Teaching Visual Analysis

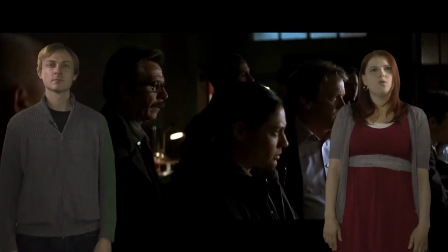4:12 So throughout this scene, we're going to continue to see camera work that suggests we should identify with the Joker.
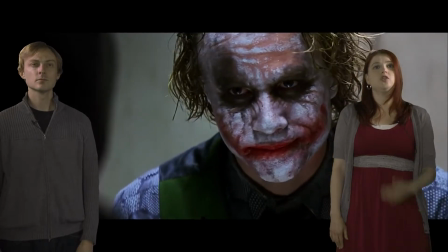4:18 I think there's also some camera work that suggests identification with Batman. Notice here, we're over Batman's shoulder, looking at Joker.
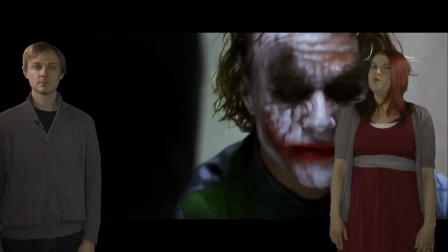4:25 So we're a little more aligned with him here. Although we aren't exactly in his perspective either.
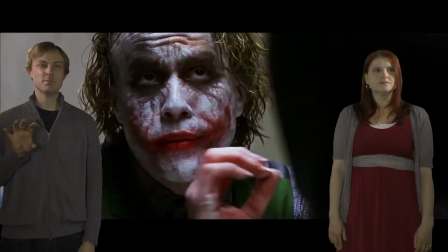4:30 Interesting. I'm also beginning to notice that the camera is shifting a little bit. A little bit of movement.
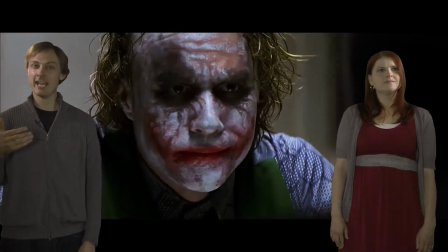4:36 I realized for the first time in this scene that it's hand held. What do you make of that, Alex?
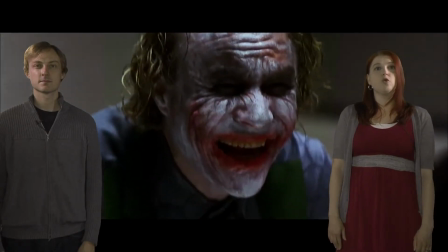4:40 Well, earlier when we saw Gordon and Joker, the camera was more stable, suggesting something calm, controlled.
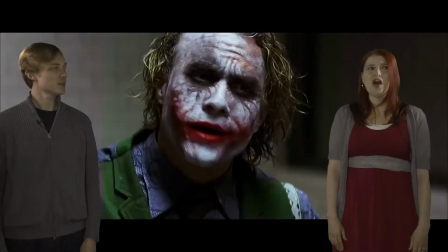4:47 This is starting to feel a little bit out of control, a little unstable. It makes me wonder who's in control in this scene, right?
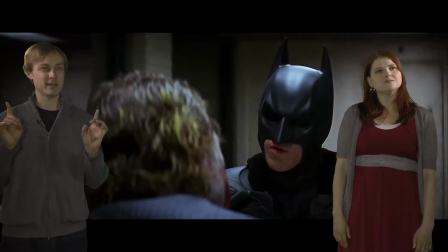4:54 It also destabilizes or undermines my original binary that I had figured out in this scene, which was, you know, hero and villain, good guy and bad guy.
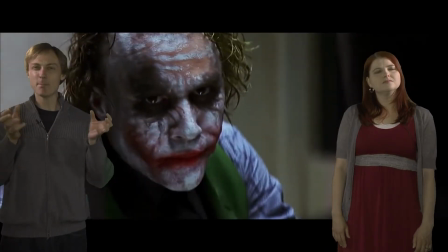5:02 Now this camera work suggests maybe that binary is not as clear as I initially thought it was.
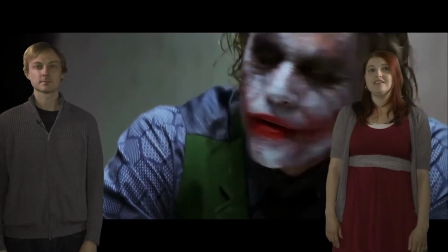5:08 Yeah. Instead, we see two characters who are both aligned by a kind of instability, potentially, as they try to vie for control in the scene.
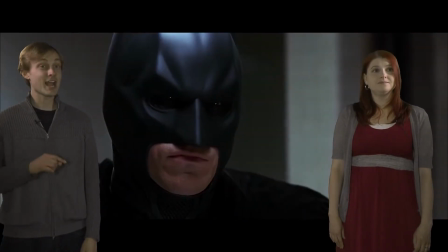5:17 Ah, aligned together.
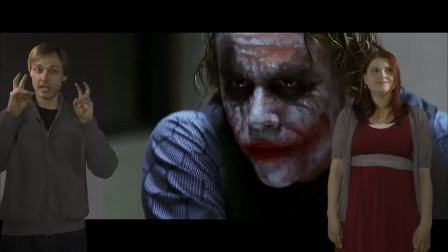5:18 That's interesting. as if the Joker and Batman might be on the same side, whatever that might mean, the same side of good and evil, perchance.
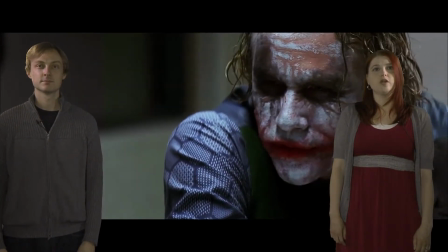5:27 Yes, although notice that our camera angles are still going back and forth. We're mostly not seeing them in the shot together right now.
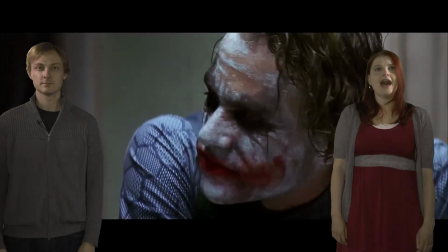5:33 They're still in a standoff, a little bit like the standoff Gordon had with the Joker earlier, but again, a different emotional charge.
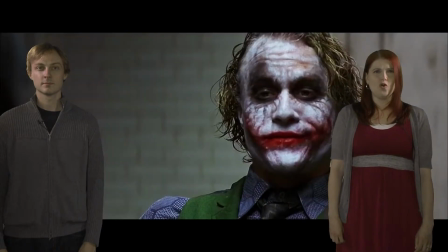5:41 This standoff is less controlled, a little scarier, maybe? Great.
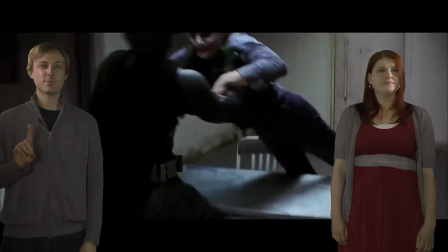5:46 So this is particularly interesting right here,
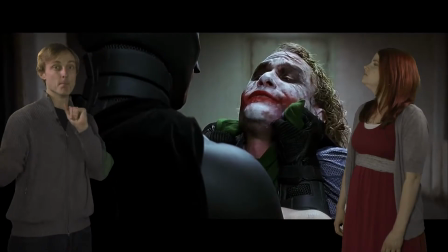5:49 this moment all of a sudden the camera work shifts moves violent movement and thrown
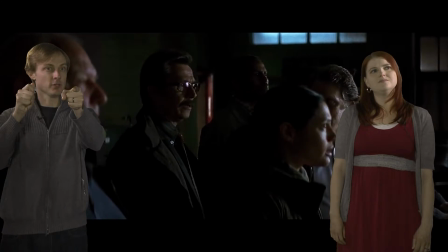5:55 against the wall now we're given the perspective of the viewers that's fascinating yes and we're
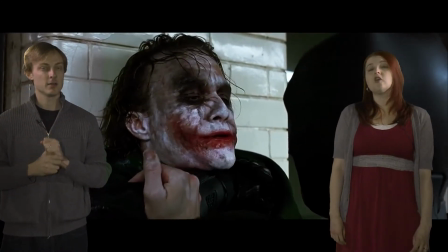6:00 seeing them both in the scene together sorry in the same frame together a lot more now
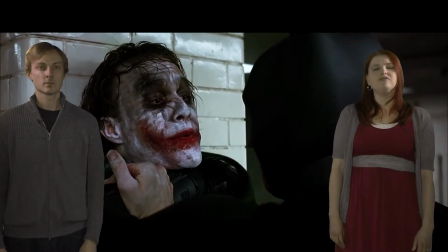6:04 sometimes in profile sometimes close up but we have less of a sense of uh see here this profile view we get to see both
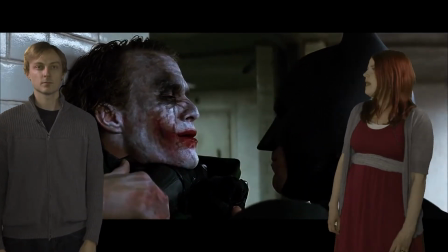6:13 of them sort of on level with each other as they try to negotiate this power dynamic right and the camera movement was marching closer to them,
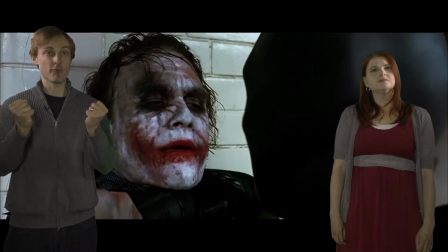6:22 heightening the tension in this scene and raising the climax of who is in control.
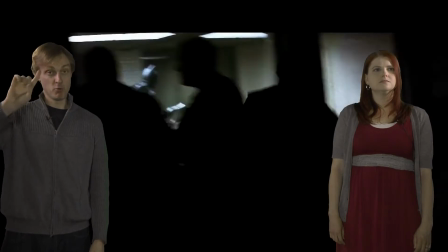6:26 And then, boom, here we have Batman moving away, but looking down on the Joker right there.
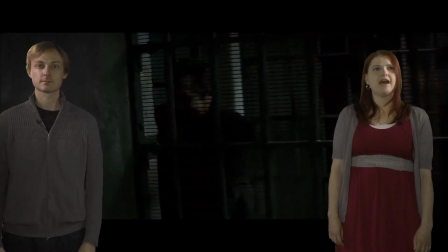6:33 Power dynamic. Absolutely, and so now they've sealed off the room. It's just Batman and Joker.
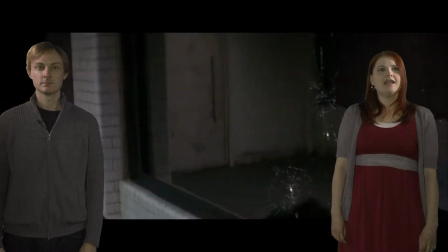6:38 Everything at this point is about who is in control. And it seems like Batman is in control because he's throwing people around.
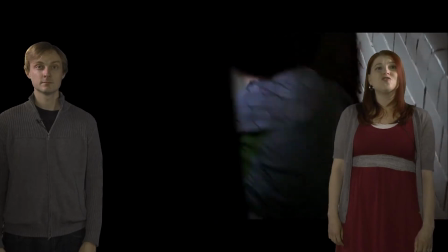6:45 And look at these interesting camera angles.
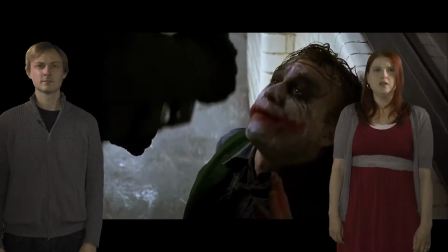6:47 We have the camera angle looking up at Batman, showing he's in power, and looking down at the Joker, presumably showing he's out of power and out of control.
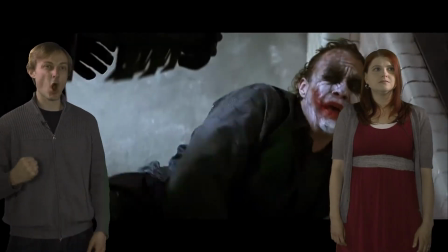6:55 Right, and Batman's fist. This is not an over-the-shoulder. This is at his arm height, reinforcing the violence that this knight, this potential hero,
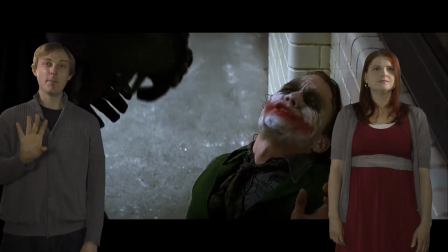7:03 is doing, and potentially positioning the Joker in the role of a victim.
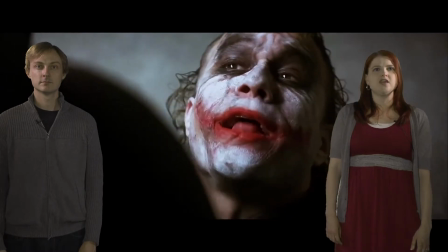7:08 Yeah, visually, he really looks like the victim here. And notice that even in these shots where we're looking down at the Joker, we're not really in Batman's perspective.
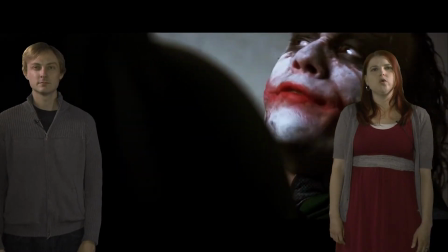7:17 So we're still asked to step outside of these characters a little bit.
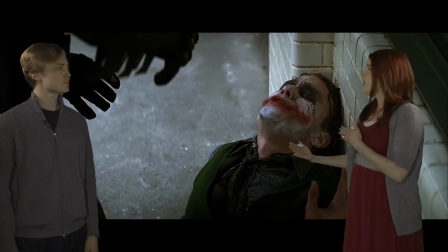7:21 You know, earlier we talked about how much we're invited to maybe feel intimate with them or identify with them.
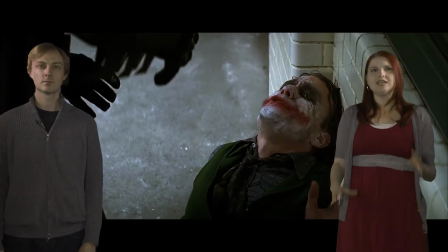7:28 But for the most part, we're actually a little bit outside of them always. A little bit judging them and thinking about their dynamic rather than really getting inside the dynamic.
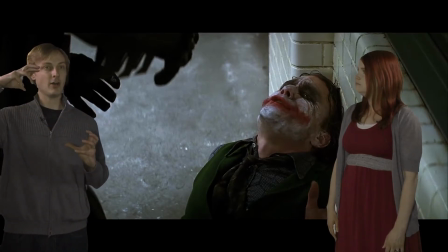7:38 Interesting. I think it's important that you're pointing out the visuality of these camera dynamics and who's in control of this scene, because if you listen to the dialogue of this scene, the Joker is clearly in control.
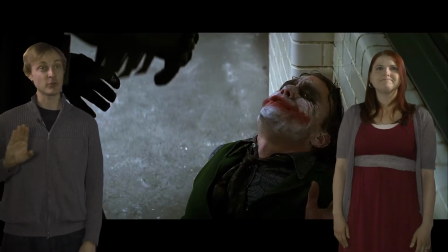7:50 He's manipulating Batman in this scene with his words, but visually we get a different picture. Yeah, I think that's absolutely right. And it reinforces one of the central themes of the film, which is one of masking. So appearances can be deceiving. Sometimes we wear one face and underneath we have another, which is maybe one thing that this scene is wanting us to think about. And perhaps a claim that I might make on an essay or micro theme. I hope you do. And I hope you at home are able to make interesting claims in your essays and micro themes using 10 on 1. Thanks guys.